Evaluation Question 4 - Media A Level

Hello, this is my evaluation question number one. I'm going to be looking at how my music video uh, basically challenges other music videos that are currently out there. So I sort of started off by looking through loads of past music videos that have come out over recent months, and then I looked at very old ones as well to see how they have sort of adapted over the years and what they've turned into. And I noticed a lot of them used visual effects to benefit the music video instead of it just being normal shots. Of course, you still get normal ones, music videos which are just full of different types of camera work, but most of them now contain some sort of special effect, especially when you look in the pop or grime genre, which was the ones we were mainly looking at the start of the planning stage. But with, I'm just going to take a look and run through my music video and explain to you guys what sort of challenges normal music videos and what I took from inspiration from other music videos and implemented into music videos.
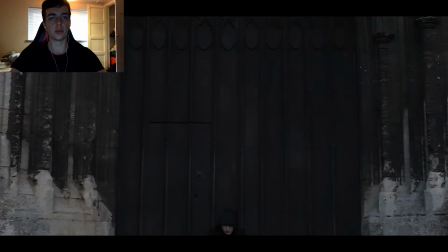So I'm just going to run it through whilst I'm talking about it and pause it at key points which I think really sort of challenge it.
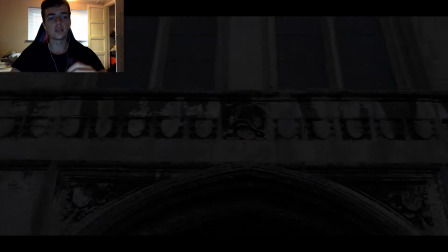So off the start here, it's
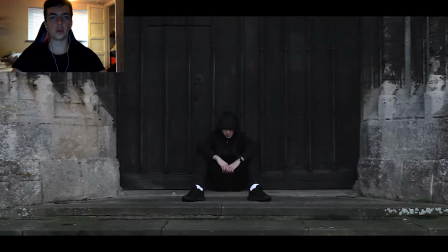just a normal pan and shot down.
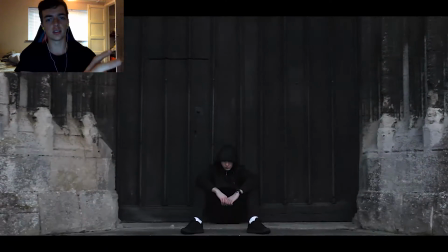Quite a lot of music videos start with that, as there's not much singing, so not any singing in the start of the music video,
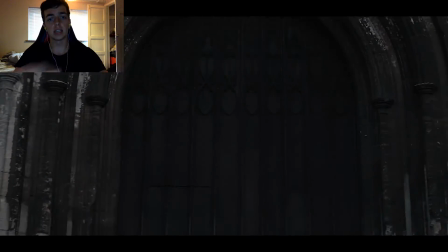so you have to sort of cater for that and adjust the
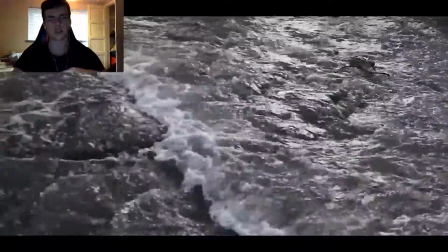camera work to suit whatever backing track is on at the moment. And at the moment it's just sort of a running water stream,
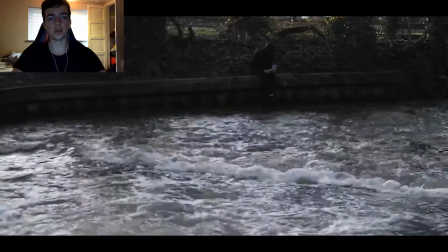and the same here is the running water stream, so I thought it worked pretty well with having this instead.
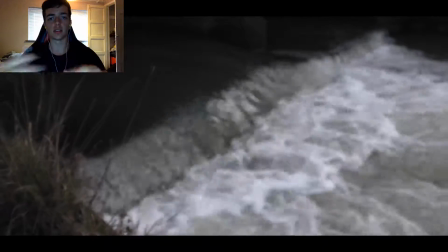And then obviously you have just basic shots like this. The sunlight, it affects this shot really well.
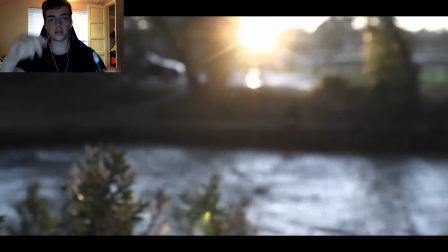You have loads of stuff which is really cool, I think.
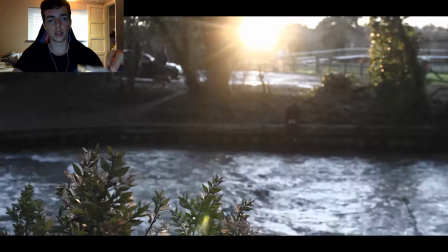Like this camera shot was probably one of my favourite throughout the whole thing, where I sort of pan down,
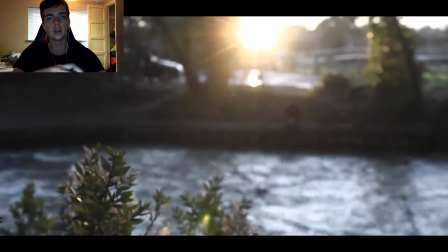where I sort of turn the focus from, with manual focus I turn it so it
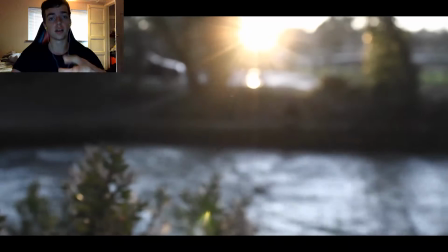so it focuses on the plant instead of the background, which I think works really well with the sunlight just above the tree line.
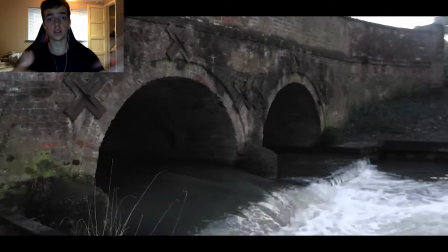I think that works really well and sort of shows how lonely he is, even though it's like a sunny day.
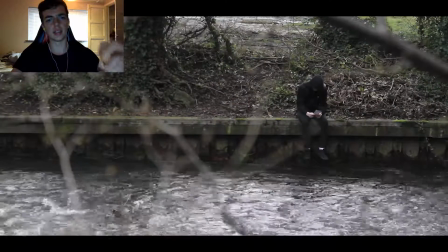And yeah, and then here we have like the bench where they used to go and sit.
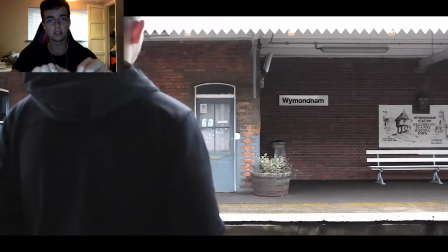Just basic shots like this with manual focus to capture like the emotion of the song at this point.
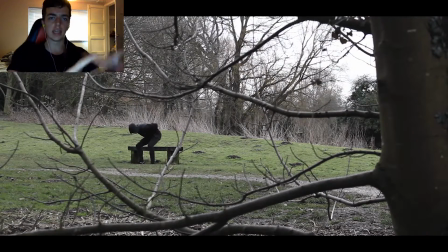And then I sort of like edit it to the beat of the song as well,
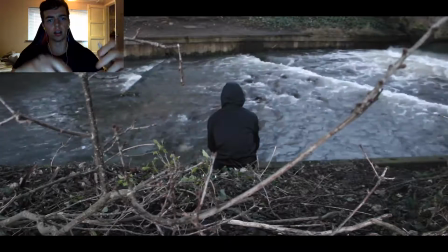so when it changes I'll cut to a new clip, which I think works well.
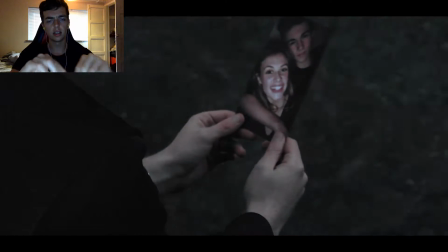And that's something I saw a lot of music videos do at the start. A lot of music videos do when I was looking at the research stage.
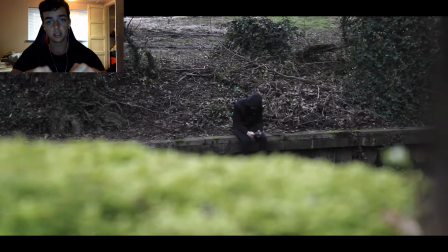Obviously here, once again, using the manual focus to really capture him being alone.
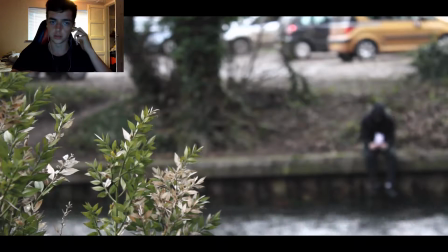I think it works quite well.
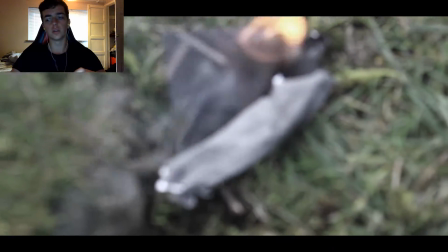Then here with the picture on fire, I just thought the camera shot looked pretty good.
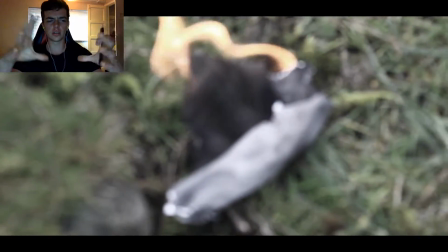Unfortunately, it was quite a windy day, so we couldn't capture it as well as we wanted to,
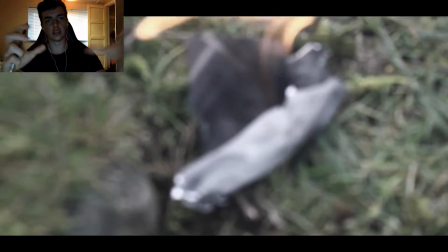but I still think it worked quite well with the picture that he uses, that he is showing the camera quite a lot throughout the music video.
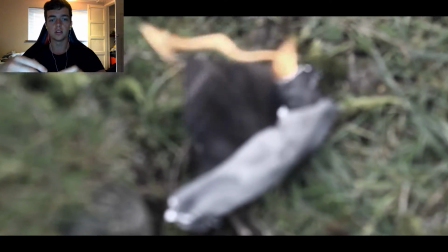Him burning it shows his frustration or his disappointment that they're not together anymore.
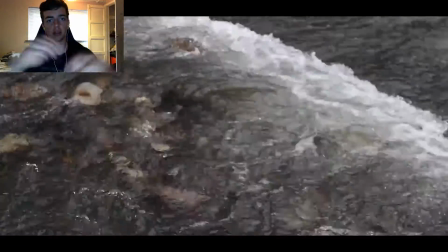Then here another water shot just to break up shots of him.
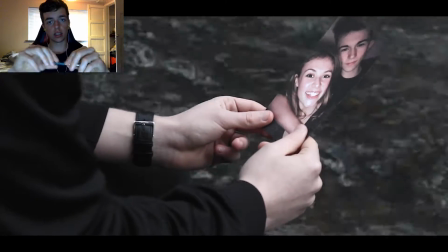Once again looking at the picture. And then here I'm
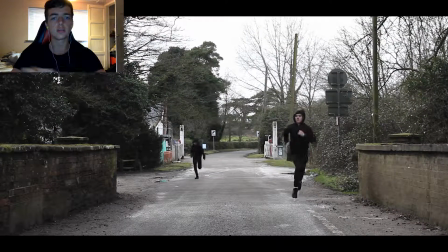using the words in the song to capture what is going on, and this is probably my favourite shot of the music video, along with the one where the sun is setting. It's just combining editing techniques to benefit.